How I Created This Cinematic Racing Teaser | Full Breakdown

Right off the bat, before any of the shooting started, I realized while I was driving that I had forgotten a piece of important gear.
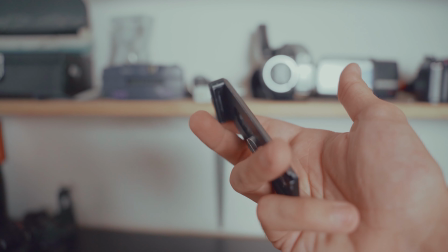(8:26)
It was essentially a bracket that allows my camera to connect to my gimbal, and without that, my gimbal would have been pretty much dead weight.
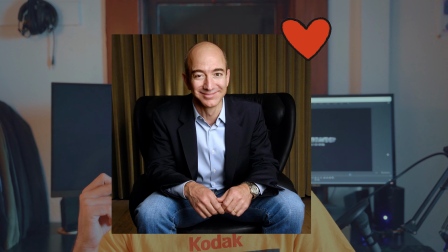(8:34)
So I made sure to overnight a new bracket from Amazon. I didn't think it would come in time, but thankfully it did. And then also, I wish I would have paid more attention to the weather. I kind of just assumed, being in California and living here in San Diego, that it would be sunny,
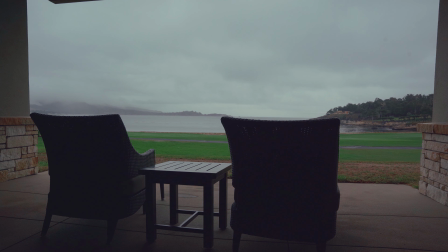(8:50)
but the track was actually, pretty overcast, which made it great for, lighting reasons, but it did change the feel of my video to be a little more gloomy. And then also, on the second day during the qualifying races, it actually rained. So I borrowed a umbrella from my hotel, and I kind of was walking around trying to shield my camera from the weather, and I ended up getting some raindrops on my actual ND filter, which kind of ruined a few of my favorite shots.
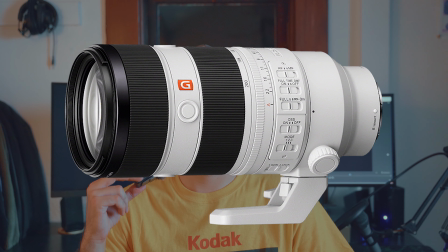(9:24)
Now, if I were to do this all over again, I think I definitely want to grab a 70 to 200 millimeter lens just so that I could zoom in more. I was kind of running around from edge to edge of the track, and then also for those really tight details of the cars kind of, zooming by, it would have been really nice to have a lens with more compression and also just, a closer image. And then lastly, I'd definitely bring a GoPro and a dash mount next time. I wasn't sure if it was allowed and I didn't ask, but with that said, I think,
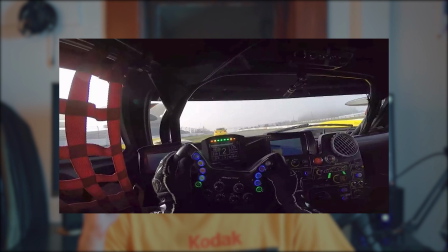(9:57)
having this cockpit POV angle would have brought an entirely new depth to the video.
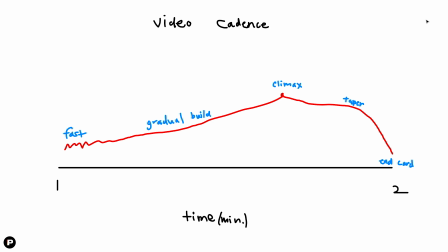(10:05)
Right, so before I started putting clips together, I laid out a basic breakdown of how I wanted the rhythm of the edit to go. And I knew that I wanted the video to be no longer than 2 minutes. I think it ended up being around 1 minute and 45 seconds, which was perfect.
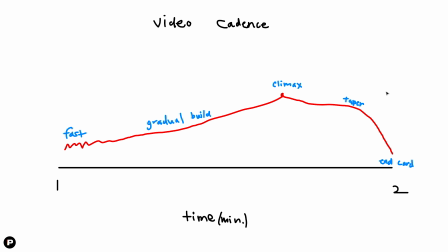(10:23)
And I kind of had this idea to make the video not be so linear, just because I thought it would be a lot more boring if I started off with the racer just getting ready to do everything and not showing him kind of racing.
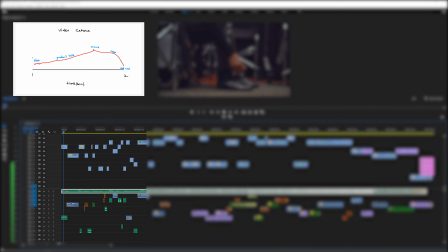(10:38)
So instead, I decided to add a fast succession of clips at the beginning, kind of showcasing the speed of the race, and then
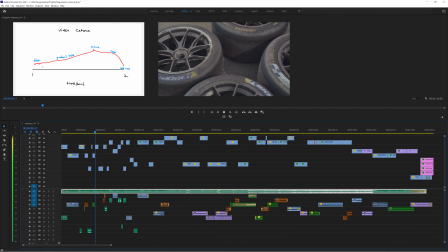(10:47)
interweaving, these clips of Jake, the driver, gearing up for his race. And then I wanted a slow but gradual build-up of clips that kind of shows,
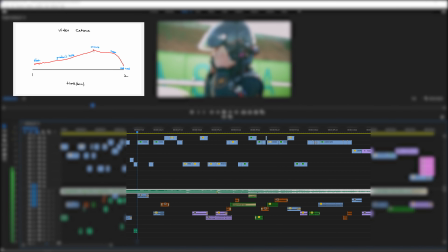(10:59)
what Jake was going through on race day.
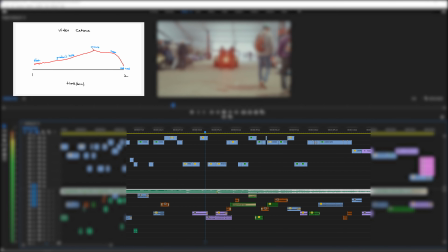(11:02)
And then I knew that there needed to be some sort of climax or aha moment going on towards the end.
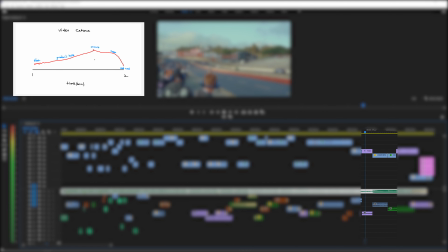(11:09)
And I needed to basically find music that either stopped or reached some sort of point where
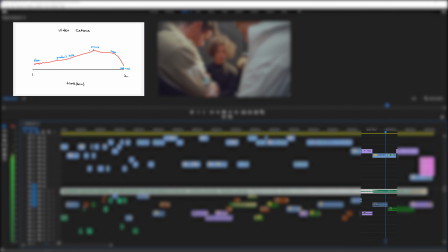(11:16)
things could kind of slow down and we can show this moment.
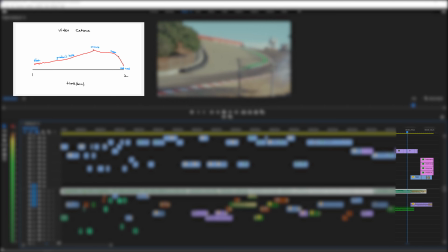(11:19)
And then obviously a slow, gradual taper off for the resolution, and then end at the credits or the graphics card.
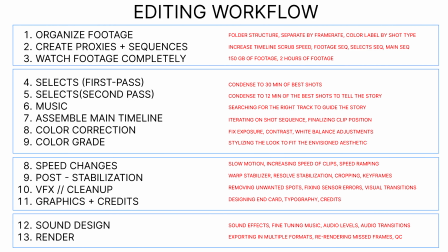(11:29)
And then here is just an overview of my editing workflow and kind of the steps that I took to assemble this final edit and get everything ready for delivery. And I'll go through each of these very briefly.
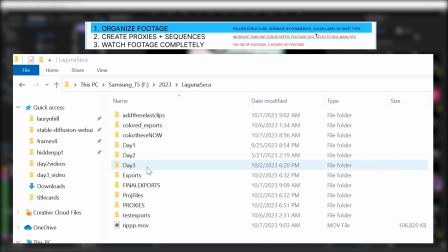(11:47)
So the first thing I did was I organized footage.
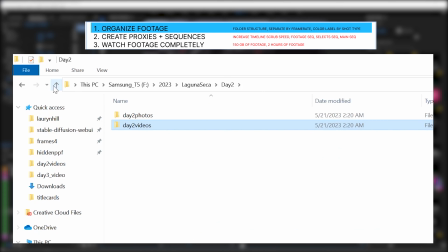(11:50)
So that's just creating the folder structure, separating clips by frame rate, so slow-mo, and then the regular speed.
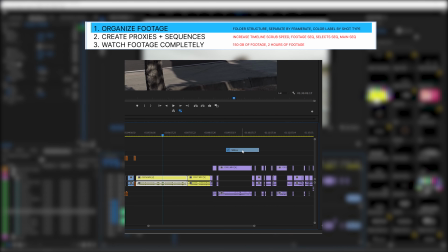(11:56)
And then also color labeling each shot by type, so wide, medium, close-up, shots of the car,
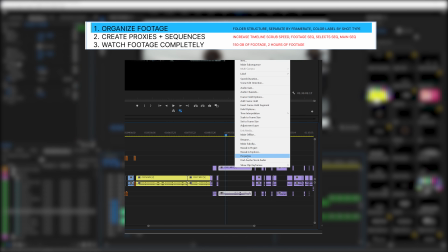(12:04)
shots of the driver, shots of the crew, and then detail shots, B-roll shots of the car, etc.
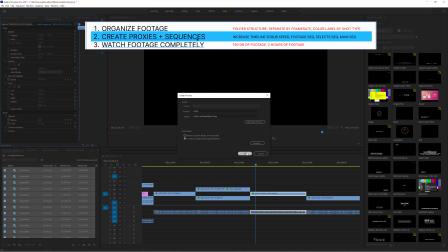(12:10)
Then I created proxies and all my different sequences. So this is just to kind of increase the timeline scrub speed so that, my computer wouldn't just freeze all the time.